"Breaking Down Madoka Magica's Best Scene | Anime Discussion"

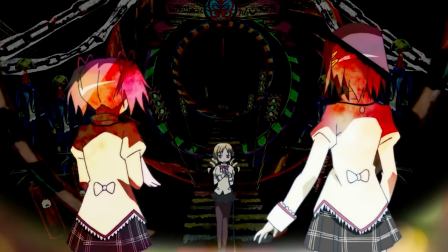Most of this likely comes down to what looks cool, memorable, and engaging, and how they wanted to play around with the animation,
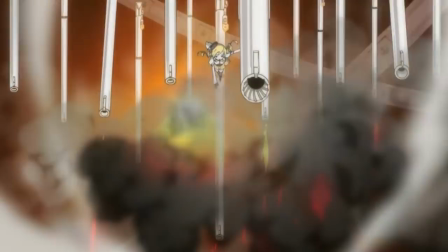and they sure as hell had fun with that and made a great product. but I want to note some of the specific choices in how they fight.
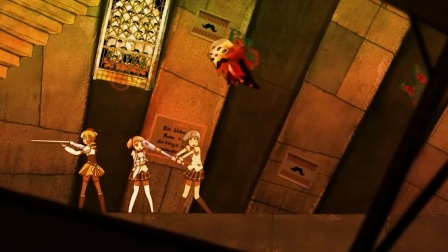On the side of the witch, there's usually multiple foes. I guess these would be the familiar, familiars, or instances of them, I'm not exactly sure,
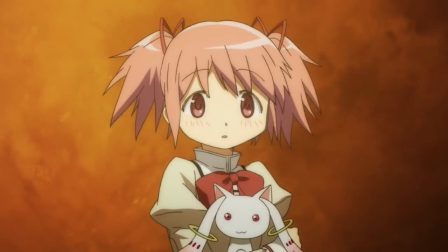but what matters for us is that it's not one-on-one, at least not the whole time. And on the side of the magical girls, every fight utilizes multiple weapons or attacks.
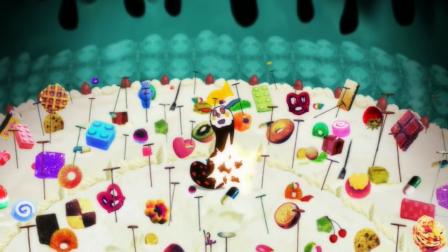Mami uses her guns once and then throws them away. Homura has multiple, well, just straight-up bombs, Sayaka calls multiple blades,
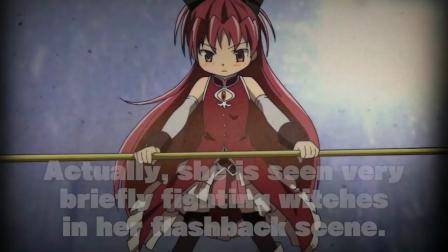and Kyoko isn't actually seen fighting a witch until the specific fight we'll be addressing here so she doesn't quite count.
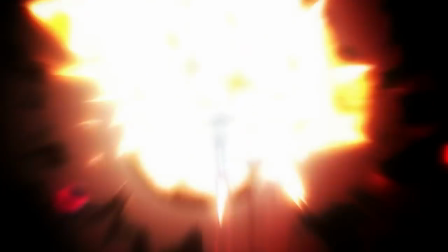They also all usually finish their foes with a bang, in Homura's case once again quite literally,
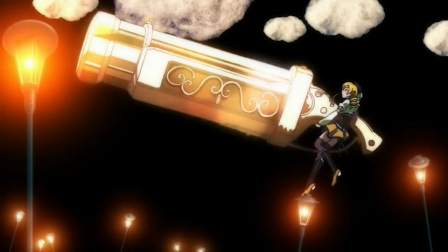but Mami and Sayaka each utilize some fairly flashy finishing moves if you will.
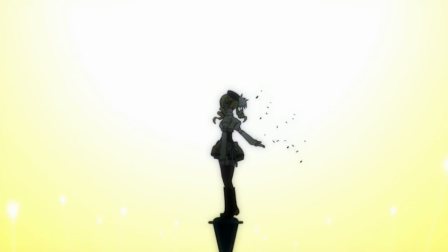Mami's even comes with a name, Tierra Finale, and Sayaka's with some cheesy one-liners. As a last small note, pay attention to the music as well. Most of these could be called fight themes for lack of a better term, using an upbeat tempo and dramatic or heroic tone. Nothing too much to note there, but I want to try and highlight as much as possible later, and this will become a small point. Plus, the tracks are all amazing, so I'll take any chance to talk about them, even if only for a second. But before we move on, I also want to stress that everything I say from this point on should be taken with a grain of salt. I can't remember where this is exactly from, but there's a quote that goes something like, sometimes the tree is just green. It means that not everything in a story is imbued with some meaning, sometimes that's just how it is. Most famously for anime, we've looked at Anno's own claims about his anime Evangelion for this, and everything here could be very much the same. But I think there's some value in looking at everything with the potential to be meaningful, so that's what we're going to be doing moving forward.
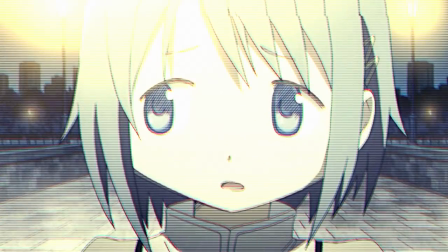Would it be bad if I used my wish to help him out? My wish has been granted.
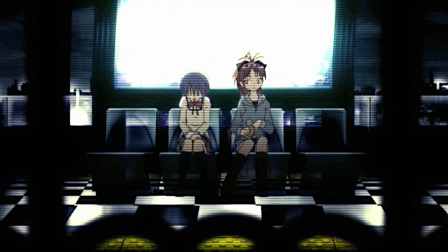there's no way i'll ever regret it i can't remember what i thought was so important what was worth protecting you know now we can move
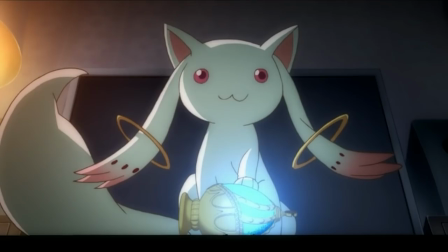on to the star of the show both of the anime and this video after seven episodes of mental torture sayaka breaks and unleashes hell on the witch elsa
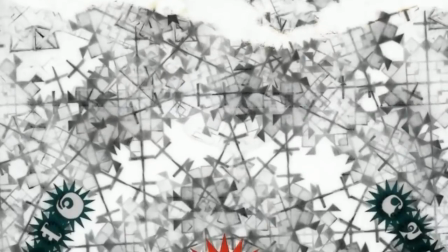maria this scene is striking obviously in a very different way from the ones before it it's much more minimalist
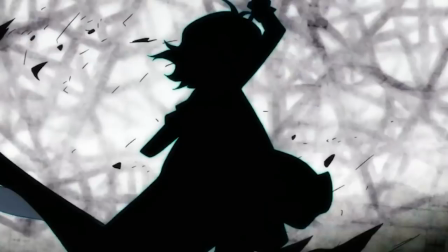living up to the idea that perfection requires limitation The almost craft-like animation of the prior witches is ditched,
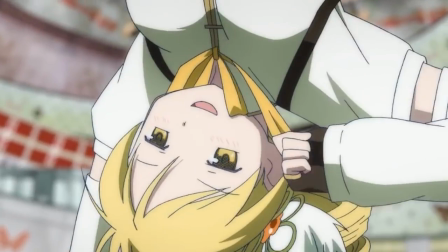replaced with something entirely new for the anime. Where those scenes were full of detail, almost too much so, this one lacks most of it.
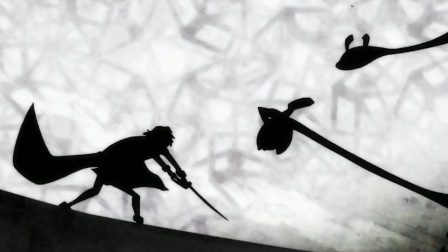It encompasses the color as your eyes have already seen, as well as the specifics that pertain to the witch.
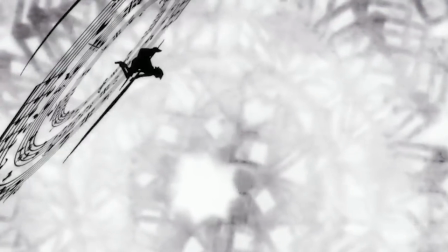And there's a very technically smart reason for all of this. As the turning point of the series and of Sayaka's character, she is the focus.
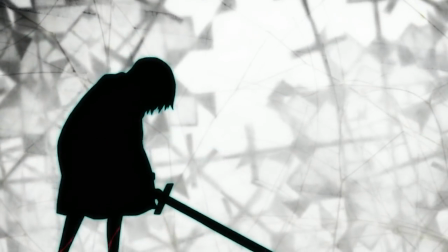This is where we see the dead end of her path that's been talked about so much and know deep down that she's already lost.
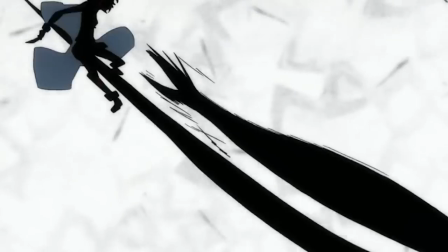It's a very emotional idea and so it's a great choice to leave everything else out of the scene and boil it down to just Sayaka.
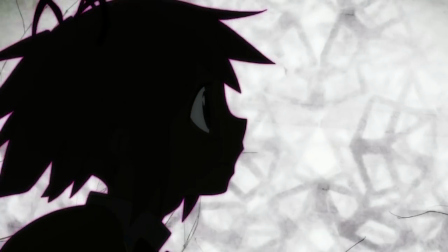Even the witch is really a nothing, literally as it's just a mass of shadow that conform to whatever's needed.
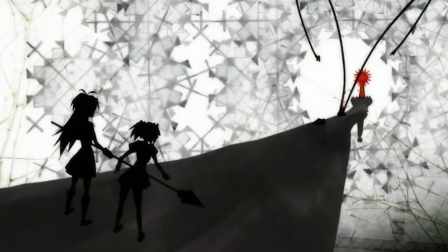It has almost nothing about it where all the others did. There's no distractions, nothing else to focus on, just Sayaka and her tragedy.
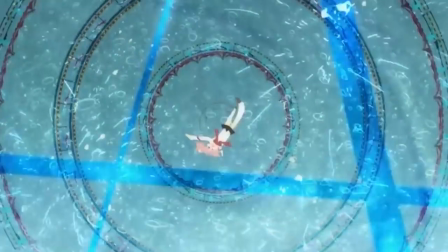We can also mention the music for a second here in relation to this. But the other fights had more fight-relevant music, you could say.
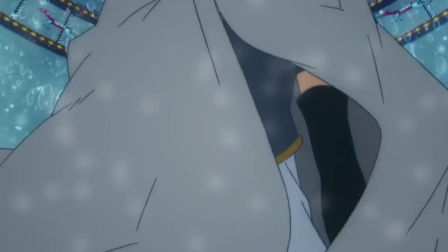This one has Sayaka's sort of unofficial theme, Decretum.
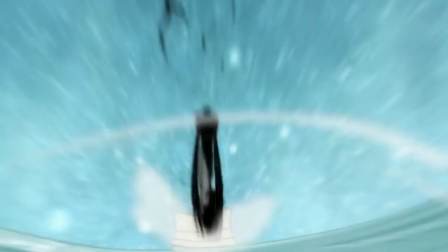Having the music that's most distinctly her play here rather than an up-tempo fight song amps up the focus on her alone rather than anything else.
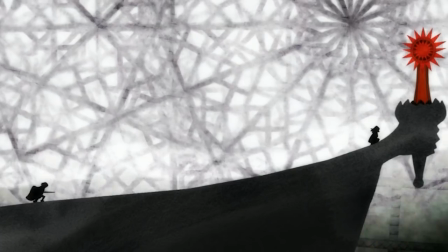The music directly tells us it's not really about the action, it's just about Sayaka.
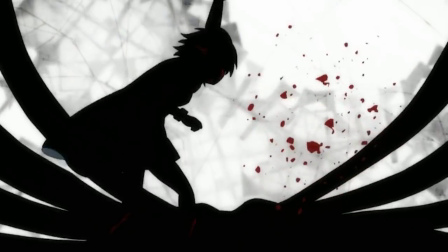Now, simplicity for emphasis's sake is the largest technical aspect of the scene, but there's also many thematic ones.
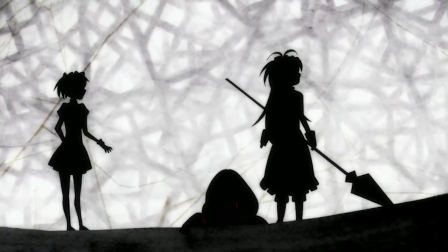One of the bonuses of this style is how almost indistinguishable the characters are from this world, and more aptly, the witch herself.
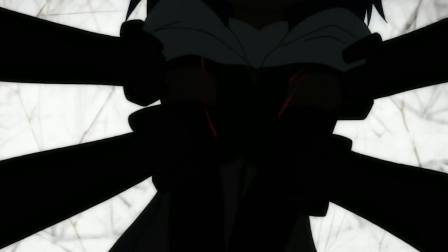Her and Sayaka are both just shadows here, shadows of who they used to be. Just like the witch, she has nearly nothing left.
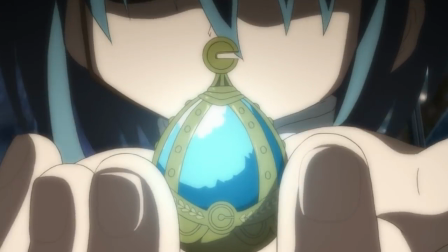On the path to becoming one herself, it becomes harder and harder to tell her apart from the thing she devoted herself to defeating.
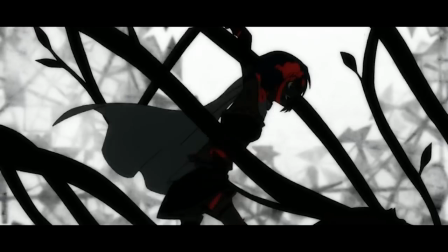Mirroring this in the striking black and white is an excellent decision. Now, we do get one other color in the scene, and that's obviously red.
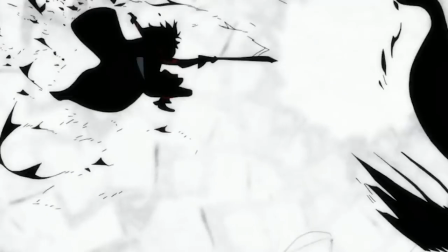As the only color present, I don't need to explain how it stands out. And it's no secret that the man nicknamed Arrow Butcher would want to make this scene as gory as possible,
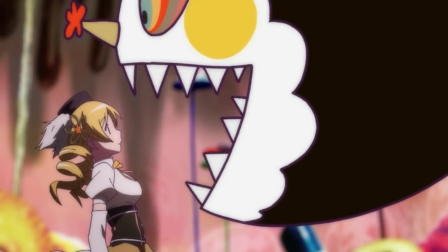and it's a clear undercut to the already decimated magical girl framing the show uses for a maximum gut punch.
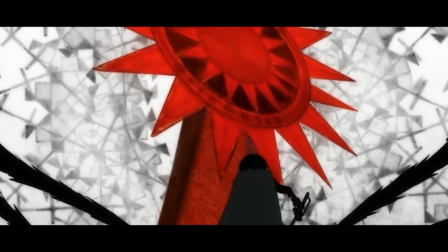But man, does it really stand out here at just the right time? everything up to now has been cutesy or flashy attacks,
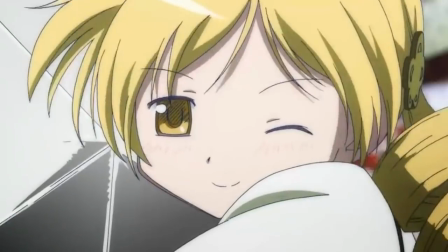finishing off foes in a way that accentuated the seeming glory of magical girls.
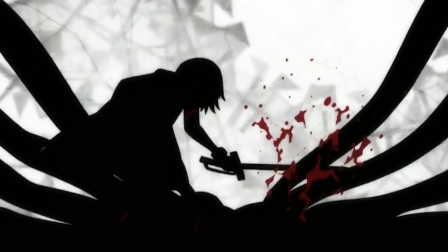But now it's just bloody repetition with literally nothing else, as the scene is simply red with nothing else.
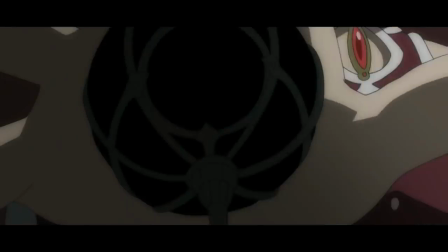And attacks is something relevant to mention because bloody repetition is a fitting phrase for Sayaka.
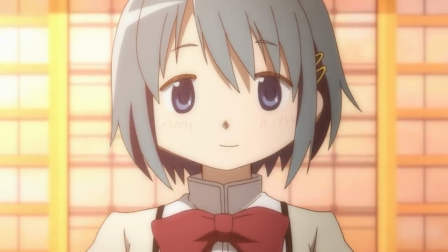As we discussed in depth in her profile, to try and justify her wish, her own desires, and her want to be a good person all the same,
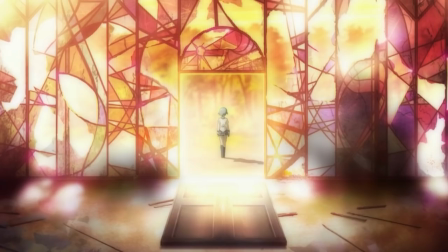Sayaka clamps down onto a harsh idea of justice where only the most pure are worthy.
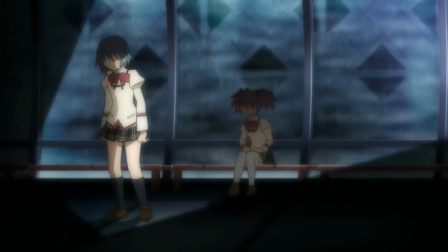She constantly reaffirms this decision, repeating the same mistakes that others warn her against with reckless abandon.
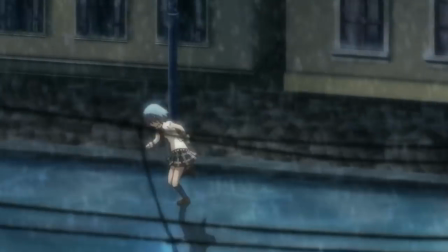She charges in, makes a mess, and refuses to change her mind. So it's very intentional that all the flash is gone from her tactics here.
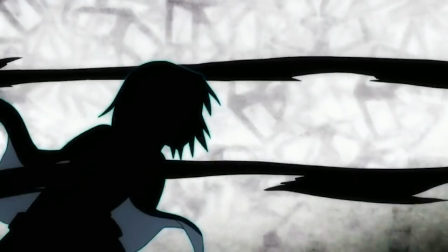Hack, slash, and repeat.
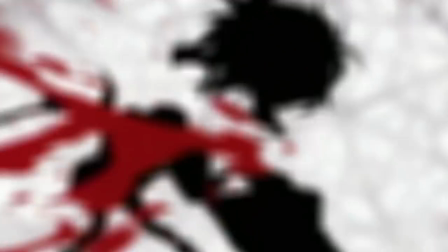She's doing the only thing she knows as her path continues to narrow so like everything else, that's what's shown in physicality here.
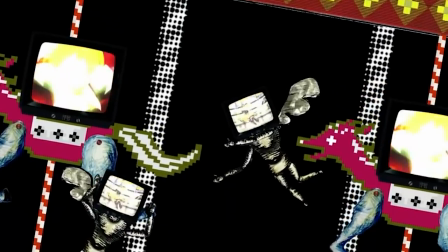And it's just as fitting that there isn't a mess of familiars or extensions of the witch here,
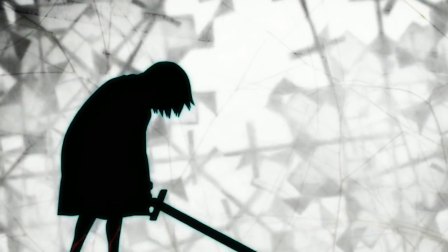there's one singular enemy to focus her attention on and one thing she can repeatedly hack away at.
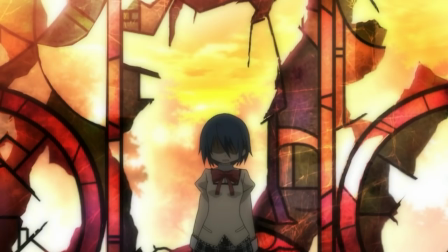Again, this is very much not just how she fights, but how she came to live.
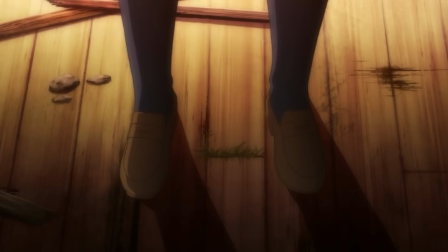She defined herself around that singular and narrow idea of justice leading to her downfall.
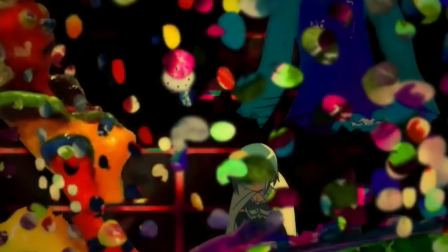Kill witches and she can be a good person, so she locks onto that one singular thing, just like fighting one single enemy.
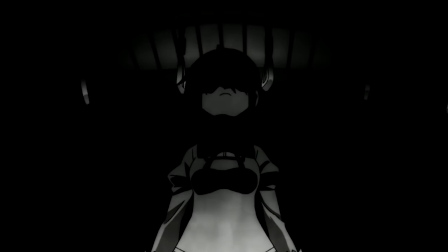I've said narrow path a lot, because as we've explained, that's what she was on.
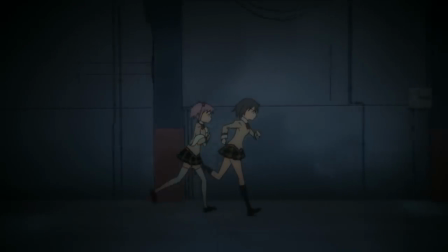Here, that's not just a metaphorical statement, but a literal one. Remember how every other witch faded into a labyrinth where they had to be sought out through long and winding routes?
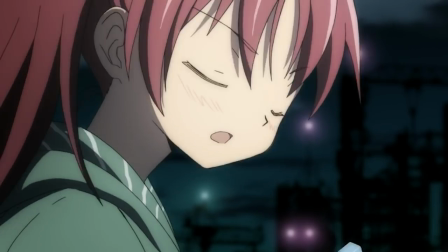That's something else that was simplified here. We jump straight to Sayaka and the witch, with just one path ahead of her, the one to the witch.
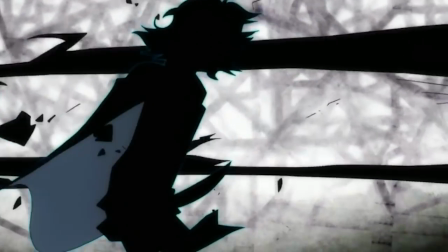A witch that refuses to move as if fate itself was pulling her down that line. As a visual parallel, I love this.
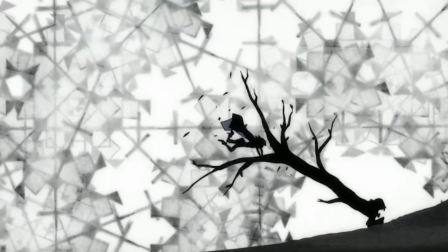There's nowhere else to go. There's no other option. She limited herself down to the inevitable.
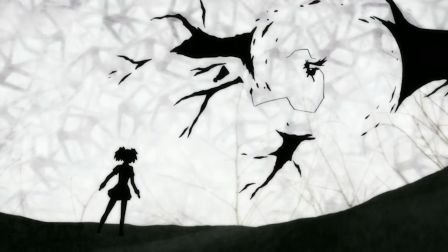So that's what was shown. This also brings us back to one of the only specific details of the scene here, the statue whose arm they're fighting on. No, it's not a one-to-one with anything I could find, so more so than anything else here, take this one with a grain of salt. But the closest statue it resembles is one of Libertas, the Roman goddess of liberty. This is what the statue of liberty is, but also many others around the world as well. And I do think there could be more a reason for this than just looks. Liberty is loosely defined as the ability to do as one pleases. I probably don't need to belabor the point that Saika can't do as she pleases, once again going back to the narrow path that she crafted. But this is also true of magical girls in general. They get a wish granted, but at a steep cost. They're forever bound to their craft, seeking out grief seeds just to maintain their life. They can never give this up, so they can never truly do as they please. It's even more true for Sayaka, who forces the concept of an ideal magical girl onto herself, not even mentioning that her wish was made to do as she pleased and hoped that Kyousuke would love her back. Given that didn't happen and she's left with almost nothing but Madoka, it's fitting that she'd make a bloody scene atop a statue meant to represent liberty.
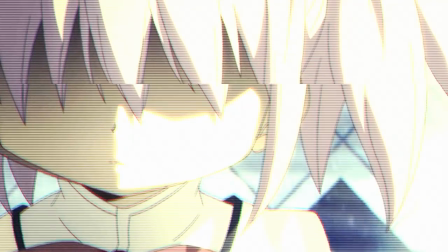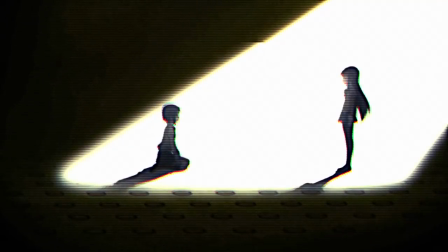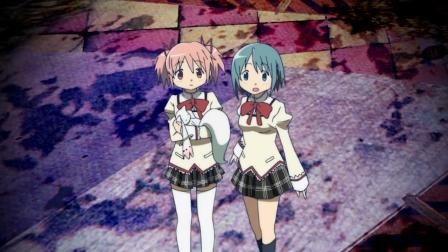The end of Sayaka scene is also very unique. Every other witch's labyrinth fades out back into the real world quite calmly.